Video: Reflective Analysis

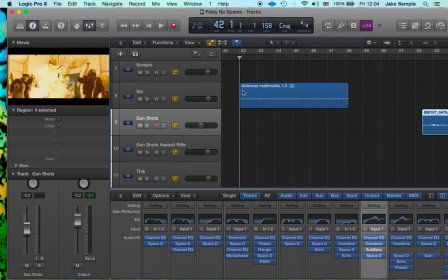But yeah, it's hail hitting a roof, and then I've kind of time stretched it a little bit to drag it out, and I've added EQ, delay,
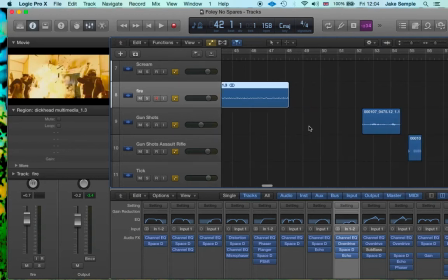distortion, and reverb to kind of give it that sound effect.
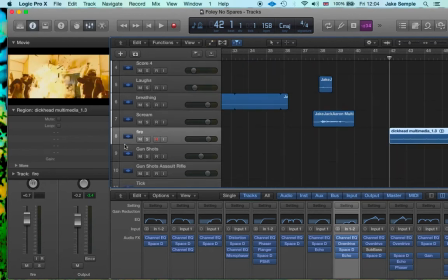I also did some panning for it, which I'll find here. It pans more to the left and then back kind of centre when the camera kind of,
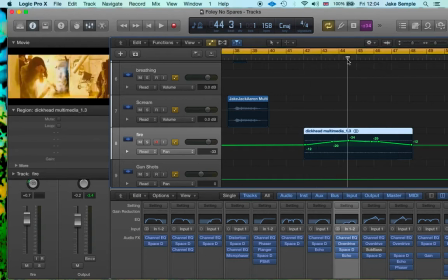hold on, let me try and, when it kind of goes to the left and whatnot.
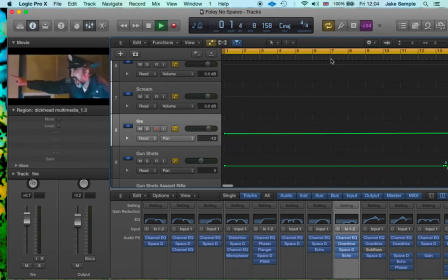Then there's some more gunshots. There's some more gunshots over here. I've tried to pan those as well. and then I've time stretched those as well, just to give it that kind of slow-mo effect.
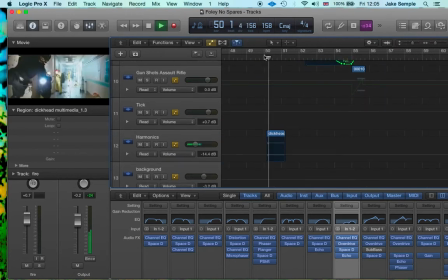And then over here, when the torch glares, I've added a harmonic on a guitar,
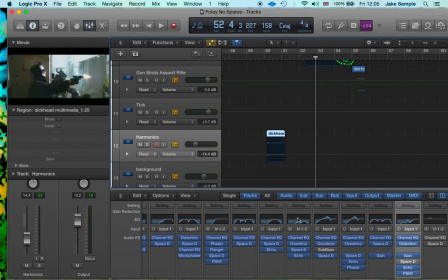kind of EQing that so it focuses on the high frequencies, because obviously it's all high frequency. Well, it's all kind of high frequencies anyway. So it was a bit pointless having the lower frequencies.
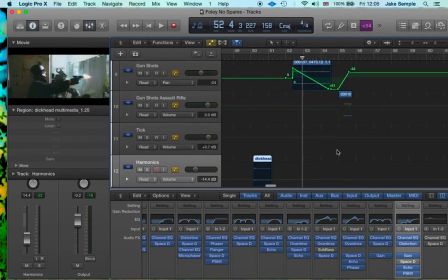Also, it had a horrible kind of tapping noise as well, so I EQ'd that. And then what else is there?
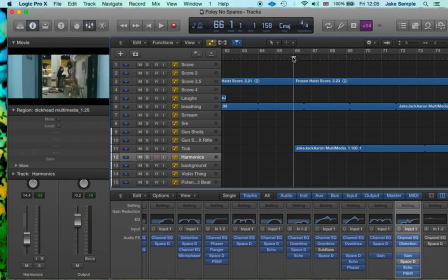There's a ticking noise as well, which was made by rubbing a drumstick on the top of a condenser mic, a bare condenser mic with no foam over it or anything, giving it this kind of horrible jagged sound.
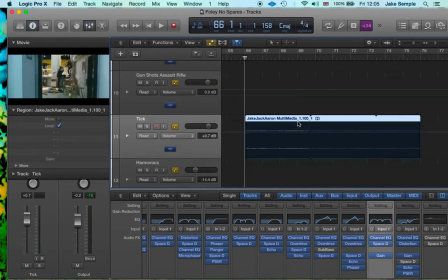And then I've kind of time stretched that, added
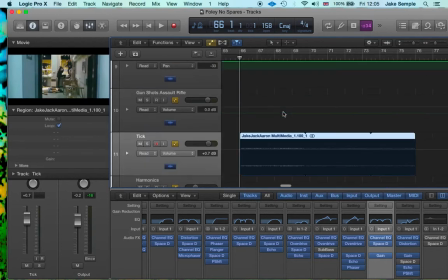reverb onto it, and then I've EQ'd it a little bit, just to give it kind of an atmospheric sound, because I wasn't too sure what to do for this bit at the end with the room. Excuse me, you can probably hear my headphones.
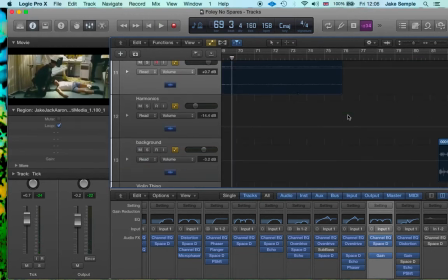But yeah, I added that just as kind of like background noise. And then when the clown, it kind of spins around to the clown, I've added some wind, followed by the heartbeat sound again, which was made by wind.
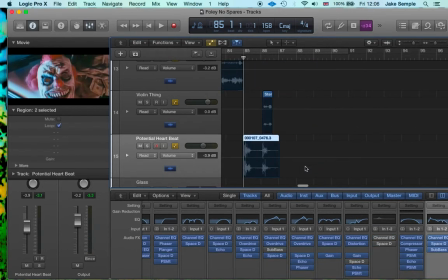I don't know if I mentioned that, but that's made by wind focusing on the lower frequencies. I have mentioned that. And then the last sound in it is a violin sound, which I've pitched down.
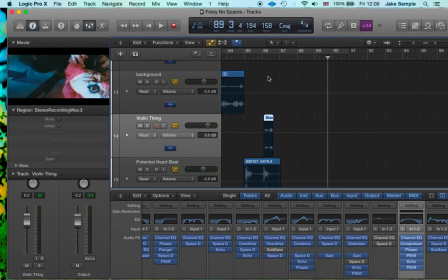I've added a slight phase to it using a phaser. I've compressed it a little bit, and then I've EQ'd,
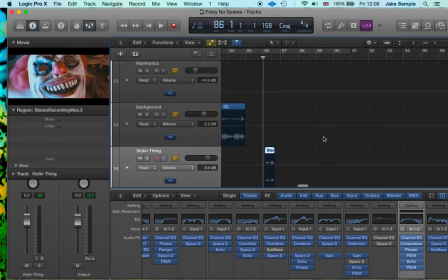sweeping the higher frequencies out of it, just to kind of alter the sound. And yeah, I think that's everything. Oh no, it's not. There's a glass sound effect. How could I miss that?
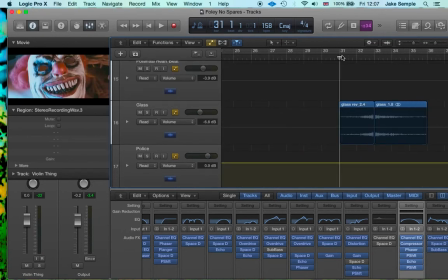That's my best one. There's a glass sound effect. If it'll play, well, the movie's not playing for some reason.
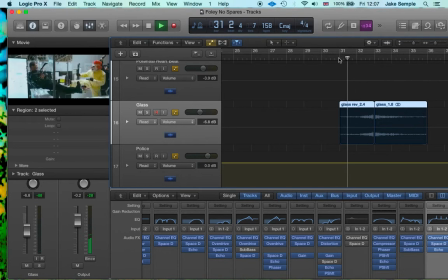Yeah, there's a glass sound effect when the glass. There we go. Glass sound effect when the glass smashes, and that was done by jangling keys, and then time stretching those.
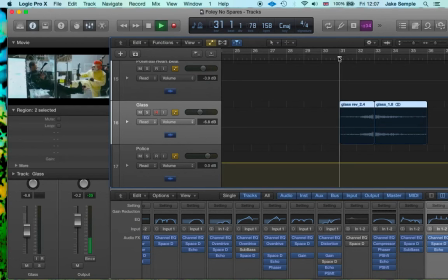I also reversed it to give it that kind of sweeping sound effect as it pans from right to left.
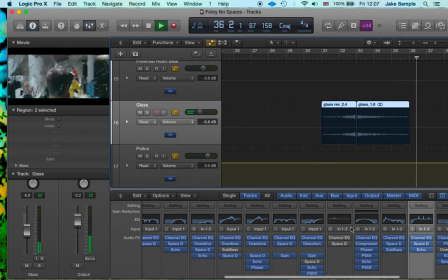And then I've added just EQ, delay and reverb.
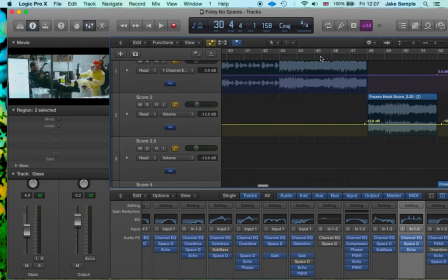Again, adding that kind of gloomy atmosphere to it. Then with the score, I've altered it a little bit.